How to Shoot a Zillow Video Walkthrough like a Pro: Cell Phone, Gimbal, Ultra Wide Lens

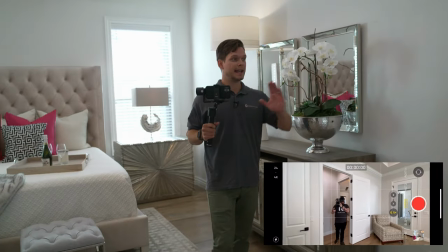[16:27]
got all the shots that we need for the master bedroom and now we're gonna show how it connects into the master bath so it's typically
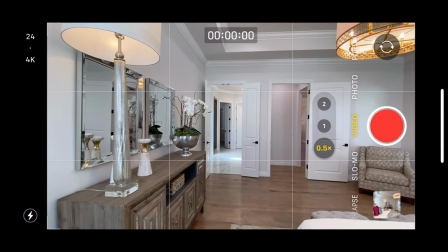[16:35]
great to pick the best angle so you start back in the bedroom and show the doorway and and then you walk in to show it off.
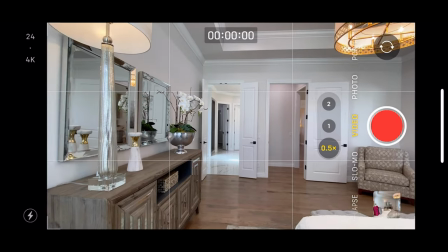[16:44]
Ready, go.
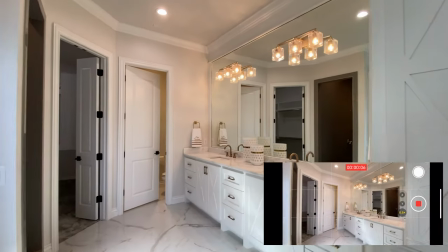[16:50]
And we're gonna move to the side to kind of reveal. And make sure you're trying to stay out of any mirror shots.
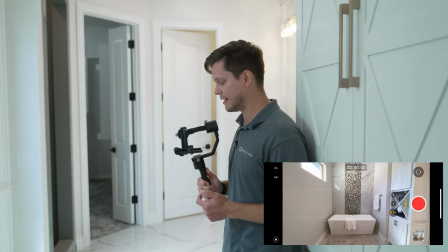[17:00]
That's critical. So this is a fantastic master bath. So we're gonna really throw in some nice detail shots.
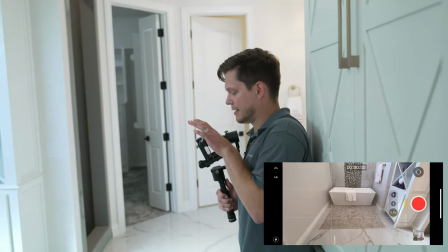[17:07]
So we're gonna start back, get down low,
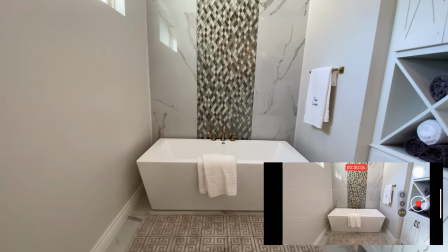[17:12]
Do a nice smooth tilt up showing off the space. So a fun trick is to throw in a slow motion shot. So if you change from 4K into HD, you can switch into 120 frames per second. Now when you shoot this, the editing app will auto recognize that this is supposed to be a slow motion shot. This is perfect for any type of motion. It could be a pool with a waterfall. It could be a master tub with the water running, and it'll capture it in slow motion.
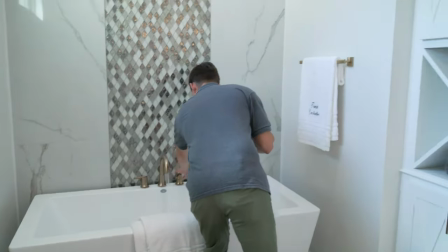[17:50]
We'll jump over here, turn the water on,
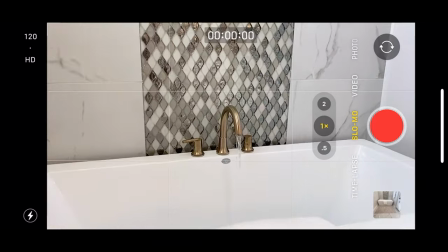[17:56]
and we'll grab just a nice frame it so you can see the water,
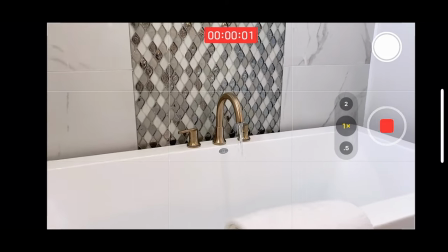[18:01]
and you'll do capture, and perfect.
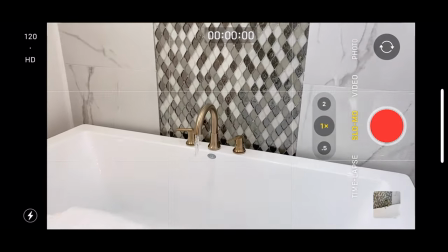[18:07]
Perfect. Then grab another,
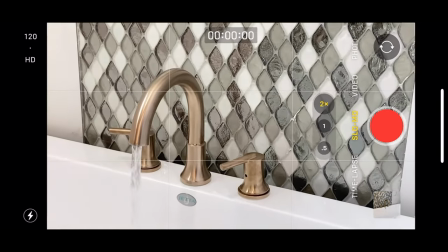[18:09]
we're actually going to do telephoto in so we can see the water of the detail better and we're going to do, perfect. So we grabbed our shot, make sure you always shut the water off. That was a great detail shot and I'm stoked to see how that's going to turn out in the final video. So when it comes to mirrors, you really have to see where the edge of the shot is and make sure you end your shot before you get into the mirror. Another option of getting around that would be getting low, below the mirror, and starting with a low shot and then panning up to show the space.
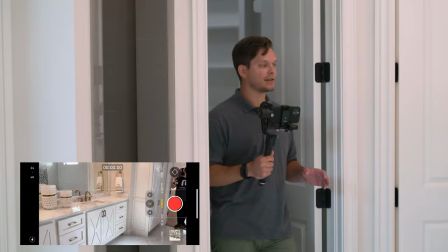[18:48]
So that way you're below the line of sight of the mirror. But there's this massive mirror here.
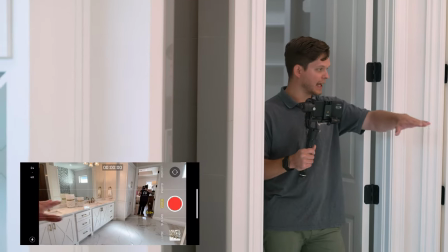[18:55]
So to get around this, we're going to drop down low below the line of the mirror and start and do a nice pan up shot.
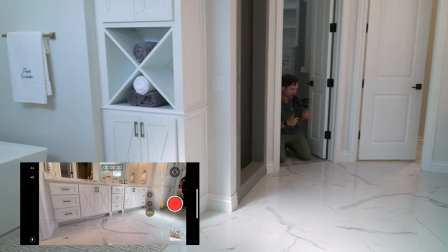[19:02]
I'm going to get on my knees, drop down, make sure I'm beneath the shot, frame it up, and I'm framed down,
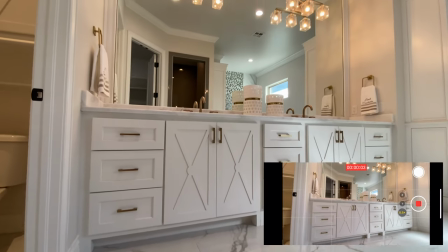[19:12]
record, and I'm just doing a nice push, slow push forward, and tilt up and stop.
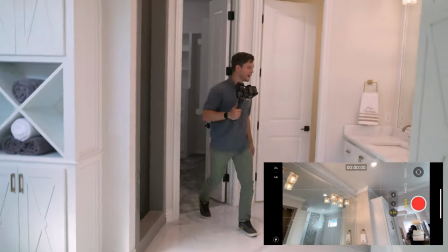[19:19]
Perfect. That gives you perspective of the space without actually being in the reflection of the mirror.
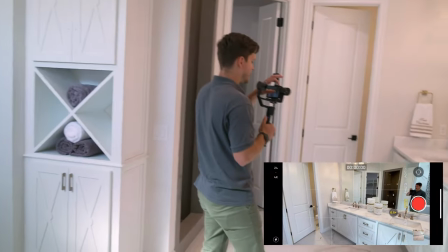[19:25]
Another great shot. These countertops are incredible.
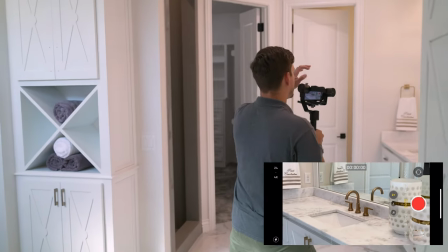[19:30]
So, I'm going to do a telephoto shot and just do a nice lean from right to left.
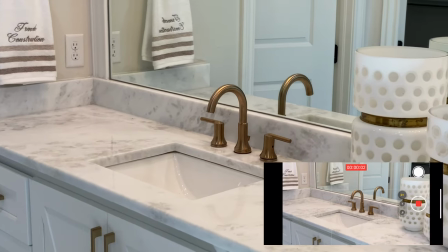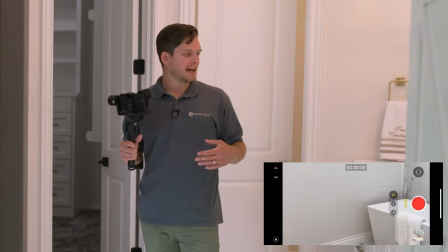[19:41]
So just that subtle motion adds so much depth to the shot, and so it's great to jump to these different detail shots as you're moving through the space.
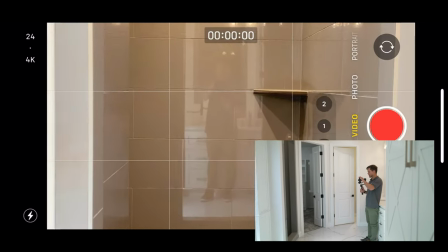[19:50]
So it does have this absolutely epic shower to it, so you definitely want to get a shower shot.
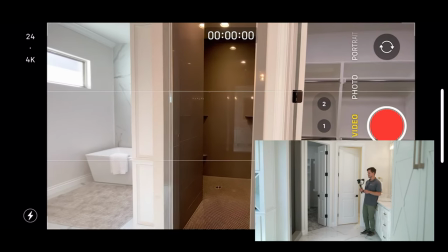[19:55]
So it is very shiny, and so we're going to have to try and choose an angle where it shows as little of our reflection
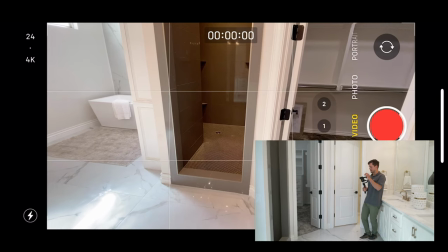[20:03]
as possible and the flooring is super cool so I'm going to kind of tilt down as I move into the space and then tilt back up as I push
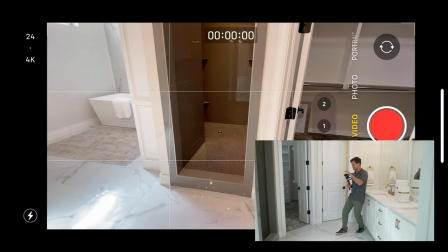[20:10]
forward awesome
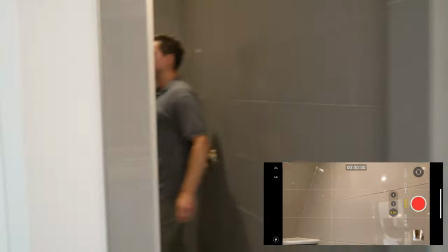[20:19]
let's step in here make sure we get if we need to get any shots so
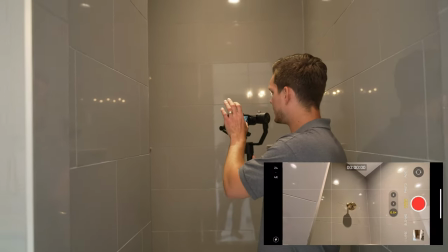[20:24]
this shower head is pretty sweet so let's do a zoomed-in shot
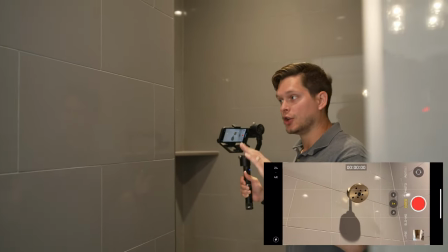[20:28]
of that so we are in a darker space in here and
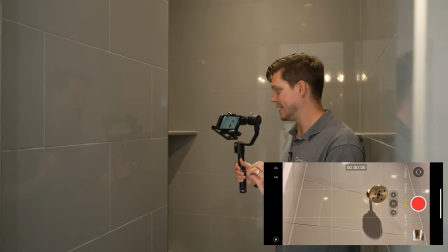[20:33]
your best low-light lens is going to be the wide so that there's
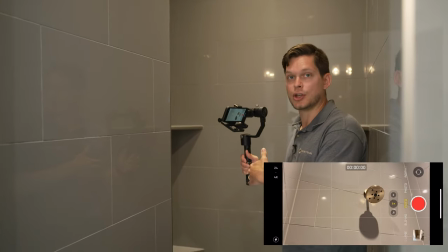[20:37]
less noise in the shot I'm going to use that lens for this shot
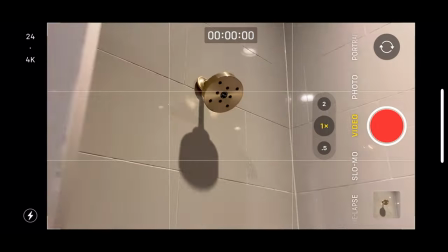[20:46]
just do a nice little push and stop perfect and this flooring looks really cool so
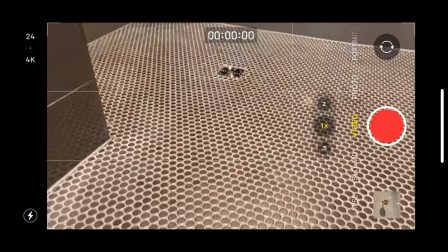[20:53]
there's a nice shine to it so I'm going to try and get back so I can see the shine and just do a nice little push shot.
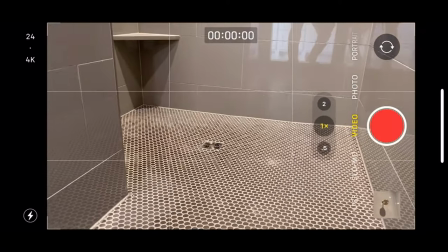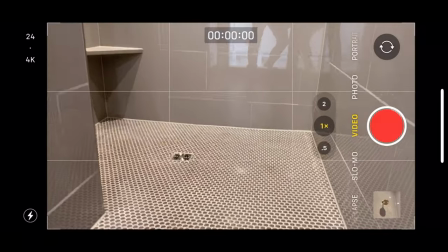[21:08]
Man, I can't really get the shot because of the weight. There we go.
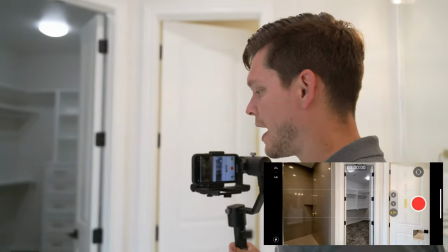[21:18]
Just a simple quick shot. Okay, so now we're going to show how the master bath connects with this epic master shower.
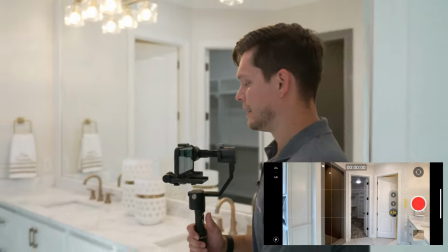[21:26]
So I'm going to step back to show how it all connects. Get the flooring there and hit record.
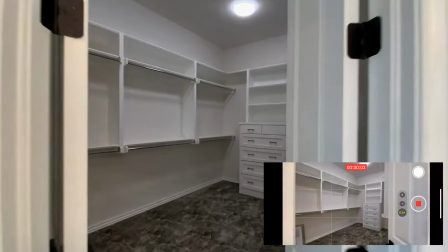[21:33]
Do a nice push in as you get into the space, then slow down and stop.
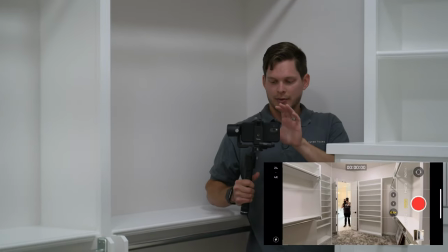[21:40]
Just in case, we may not use this shot, but I'm just going to capture anyways, just showing the shot from the other perspective.
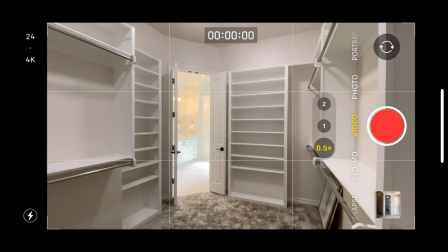[21:48]
We'll just do a nice little tilt.
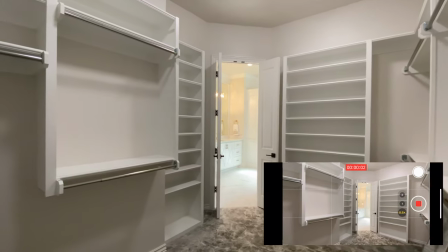That's a great master closet. Now we're going to work through some of the next spaces. There's actually a theater space and an office that we'll shoot next.
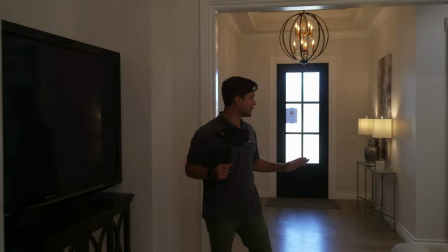[22:05]
So, the office also connects right off the living room, so we're going to start back in the living room a little bit,
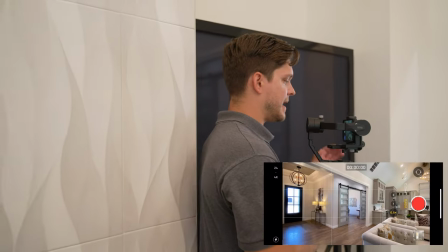[22:11]
do our ultra-wide shot, so that you can see how the spaces connect. Make sure our verticals are straight up and down.
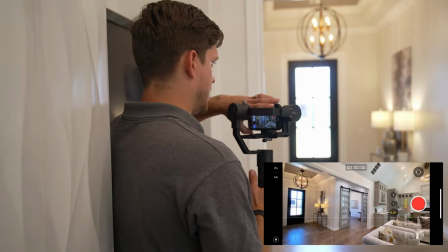[22:22]
My phone was shifting a little bit, so I'm just going to adjust that. Perfect.
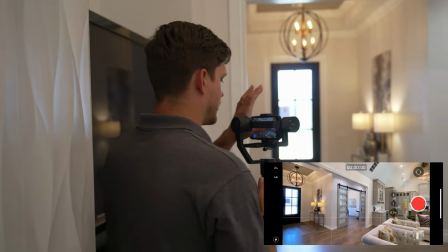[22:29]
Okay, so we're going to start to hit record and lock.
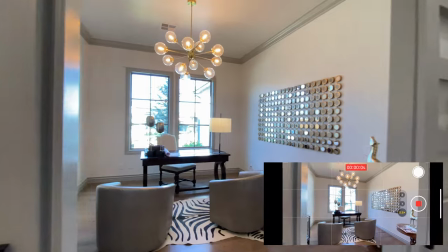[22:33]
Showing off these cool doors and we're pan and then show off this cool office space.
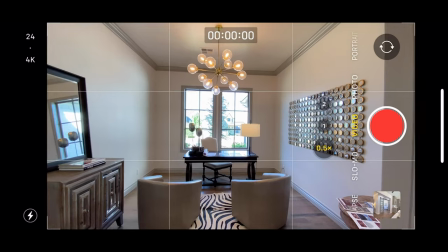[22:39]
Nice. This is a really, really cool space with that light fixture.
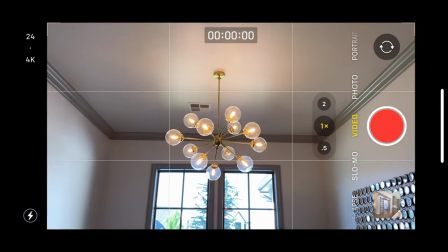[22:44]
I want to zoom in to show off that light fixture and how the desk connects to the space.
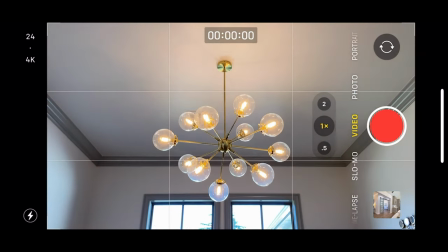[22:49]
I'm actually going to lean forward, hit record,
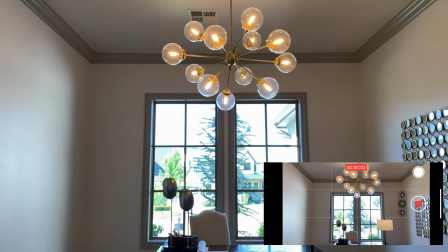[22:53]
tilt down as I'm leaning backwards, nice and slow.
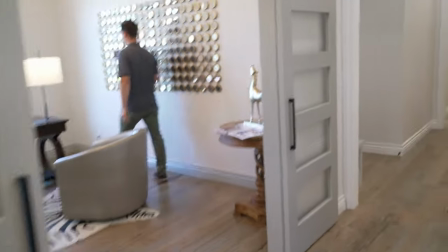[23:01]
Perfect. This is a fun space. I think I'm going to grab one more shot.
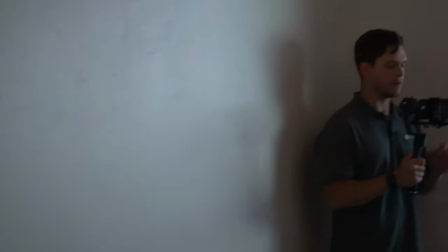[23:08]
Try and choose the most attractive side, and I'm going to do ultra-wide just to do a nice little pan showing the space.
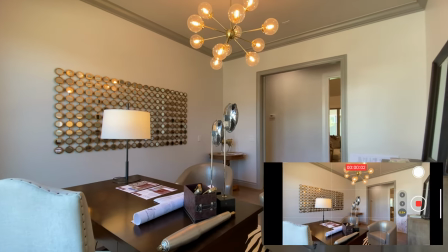[23:17]
You already start panning before you hit record.
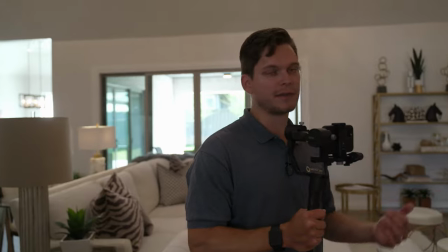[23:21]
Next, the bonus room is right off the living room as well, so we're going to shoot that space next.
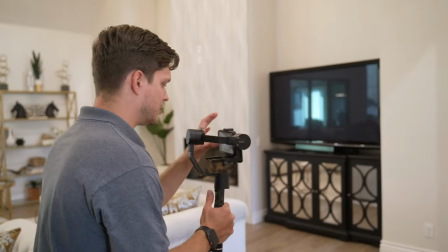[23:28]
We're going to walk down and show how the whole space connects together.
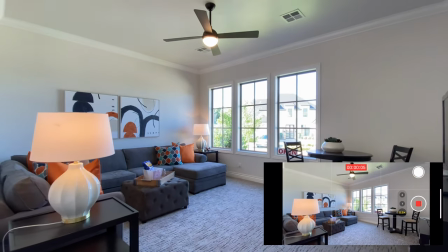[23:34]
When you get right through the doorway, you slow down and do a nice slow push in before you stop recording.
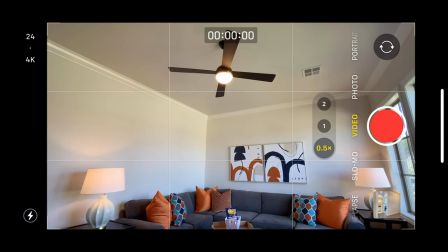[23:40]
There's a cool fan here. I'm going to stay ultra wide and I'm just going to tilt up to show the fan, hit record, and then tilt down just to show the space.
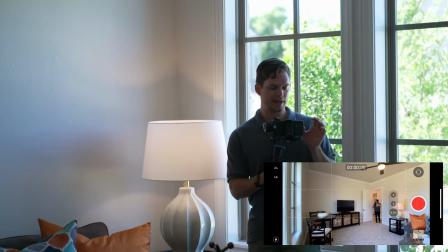[23:50]
Then we're going to just do a nice little pan from left to right to show off the rest of the space.
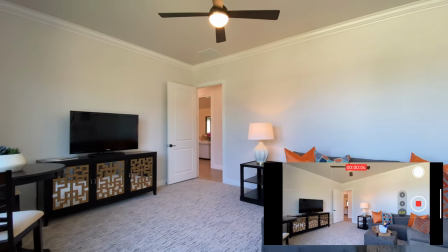[23:57]
Nice, slow pan to show off the space, corner to corner, and stop. There is a powder bath right off this bonus space, and so it's close in proximity, so we'll always shoot that next.
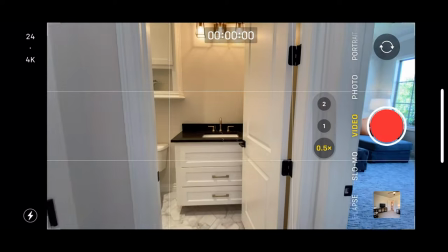[24:08]
This one conveniently doesn't have a mirror behind it, which does look a little funny, but that means that we won't have any issues getting shown in the back.
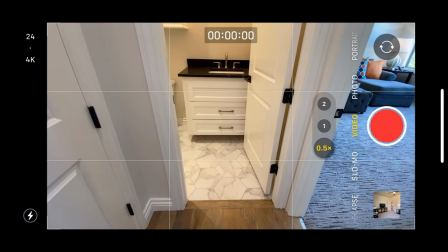[24:17]
This tile is really cool, so we're going to do a tilt down and tilt up shot as we're pushing in.